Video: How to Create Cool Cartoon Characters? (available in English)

Hi everyone! Welcome to the second episode of Process. It's been a year since the first one, and in between, as you may have seen, I've produced six episodes of my new series, Bros. It's about my childhood with my little brother Henry, the adventures we had as kids, and today I'll rely on those episodes to share with you guys my visual process. Four useful steps when you want to draw characters who suit your style of story. Let's go! 1. Start with simple shapes. Circle, square, and triangle. Bros is not a complicated story with plot twists and cliffhangers everywhere.
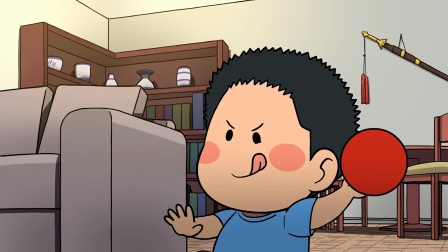38s
So the mood needs to be touching, nostalgic, funny, and of course, cute. And what better way to express cuteness than to draw round faces? That's why I decided to reserve the circle only for the kids.
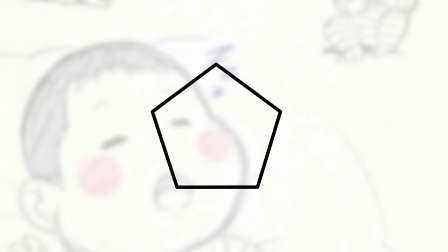50s
A circle is more malleable. It can evolve into so many different shapes. The potential is limitless, just like a child. And to make our heroes even cuter, I wanted to associate each one of them with something kids love, food.
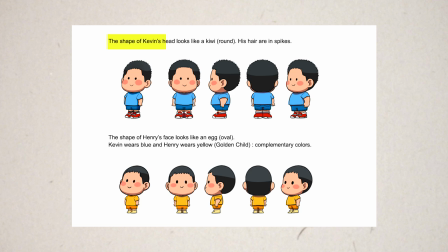63s
In a note for the animators, I wrote Kevin's hair has to look like a kiwi and Henry's head has to look like an egg.
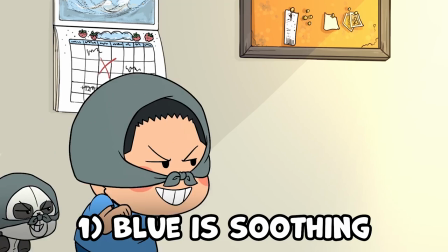69s
Kevin is always wearing blue for three reasons. One, it's a reassuring color and you want the viewer to like and trust your hero.
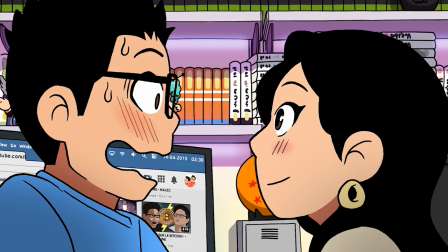77s
Two, Kevin's already wearing a blue shirt in another story, so I wanted coherence. And last but not least, blue's complementary color is this golden yellow, which is the color Henry must be wearing because he's the golden child in the story.
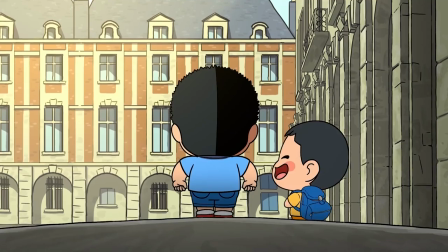91s
It's a subtle way to show that the two brothers are different yet complementary.
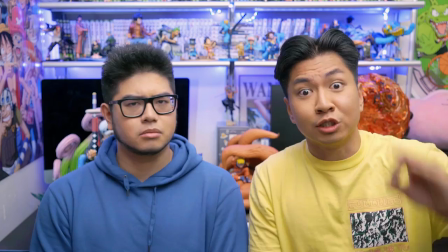95s
And every time we both appear in front of the camera, we make sure that I'm in blue and Henry's in yellow. This way the viewers will not get lost. For the adults in the story, I use the square. A square is more rigid, more strict. It has less room for change. Adults are not kids anymore.
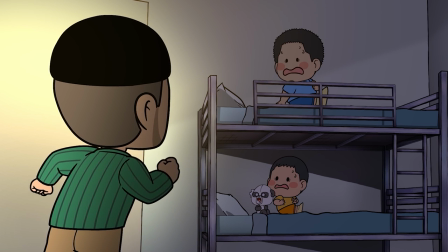111s
They don't belong in the same world as our two heroes. They are figures of authority. That's why they need this different design. And the graphic element that harmonizes everything is the eyes. They are the same for every character, no matter what age they are.
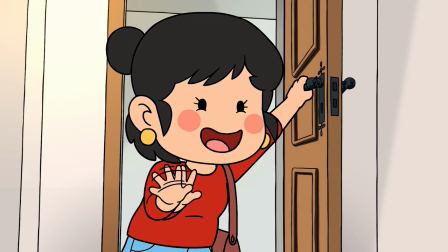125s
Again, the mummy is wearing red to show her energy and for coherence towards a previous story.
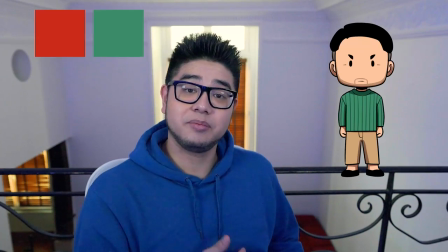130s
And the dad is wearing dark green because it's a complementary color. 2. Go all in with your most important character So now you're gonna ask me, Kevin, what about the triangle? Don't worry, I did not forget. But let me first talk to you about a writing technique I learned watching Disney movies.
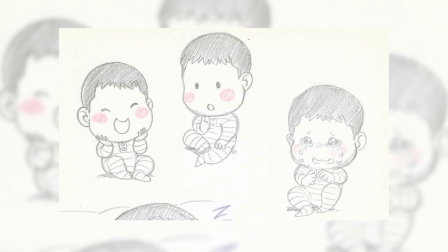146s
See, when you're a kid, you're feeling all sorts of emotions, but you don't always have the words to express them yet. Sometimes, the weight of a message is too heavy to be carried by the heroes. So in animated movies, it is very helpful to have a secondary character who can help you as a writer to convey those feelings to the audience.
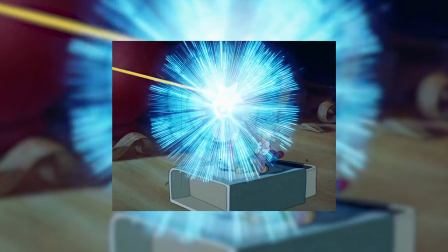165s
Is the role of Jiminy Cricket, who becomes Pinocchio's conscience and helps him grow?
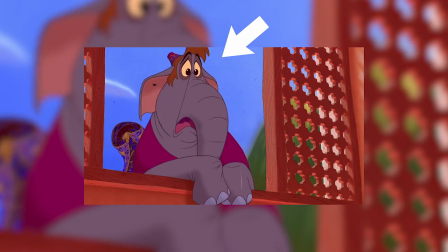169s
Or when Aladdin argues with the genie, Abu and the flying carpet's reaction make us understand that Aladdin messed up. In Mulan, Mushu is too funny and goofy to really advise her,
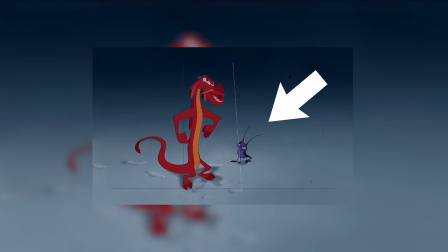181s
so the writers used Kriki, who influences Mushu to ultimately make the right decision. And in Bros, this character is Mr. Bamboo, the imaginary friend.
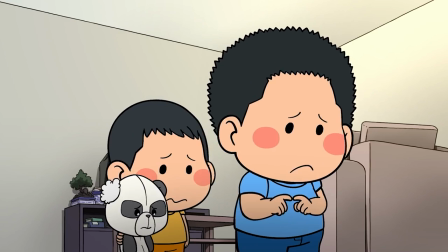191s
When you're not sure of what Kevin and Henry are feeling deep inside, just take a look at this cute panda plush. He's the most important character in the series. He allows me to be more subtle in my writing.
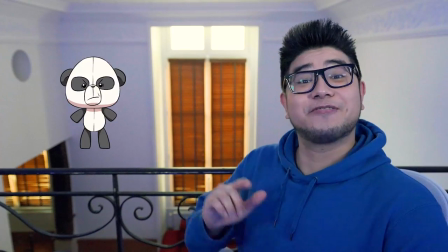202s
That's why I decided to reserve the triangle only for him, so that he could have a unique card design.
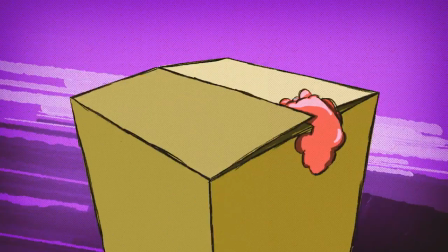208s
It wasn't a short process though. In my archives, I found a panda that was drawn for me years ago for another show of mine and started sketching back from here. Again, I wanted to bring back the food analogy. So I have a question for you. What food is black and white and looks like a triangle?
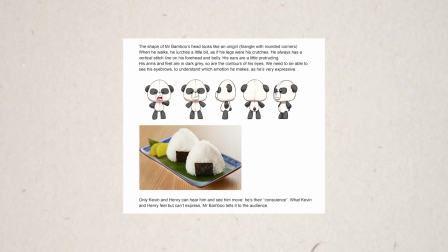223s
The answer is an onigiri. And you add this information in the graphic bible for the animators.
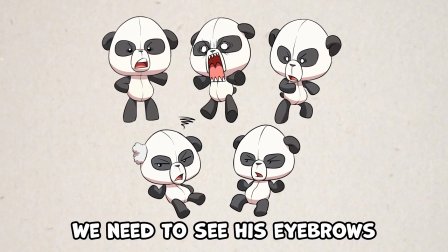228s
For the eye contours, I wanted them to be a little bit grey, so that we could discern the black eyebrows and pupils better,
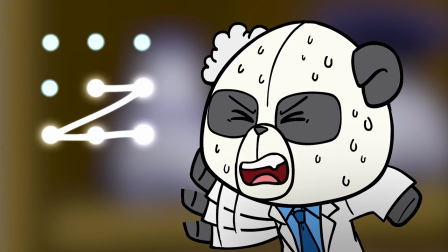234s
as they are so important to understand Mr. Bamboo's facial expressions. And he makes a ton of faces.
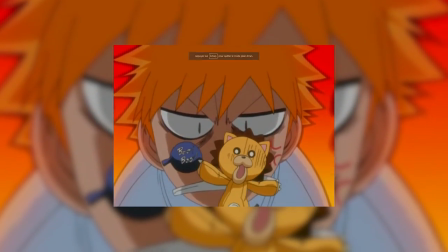240s
Our biggest inspiration was Kong from Bleach. I remember watching the show when I was younger and loving this small lion, which I found so funny. So I wanted to create my own grumpy little pet.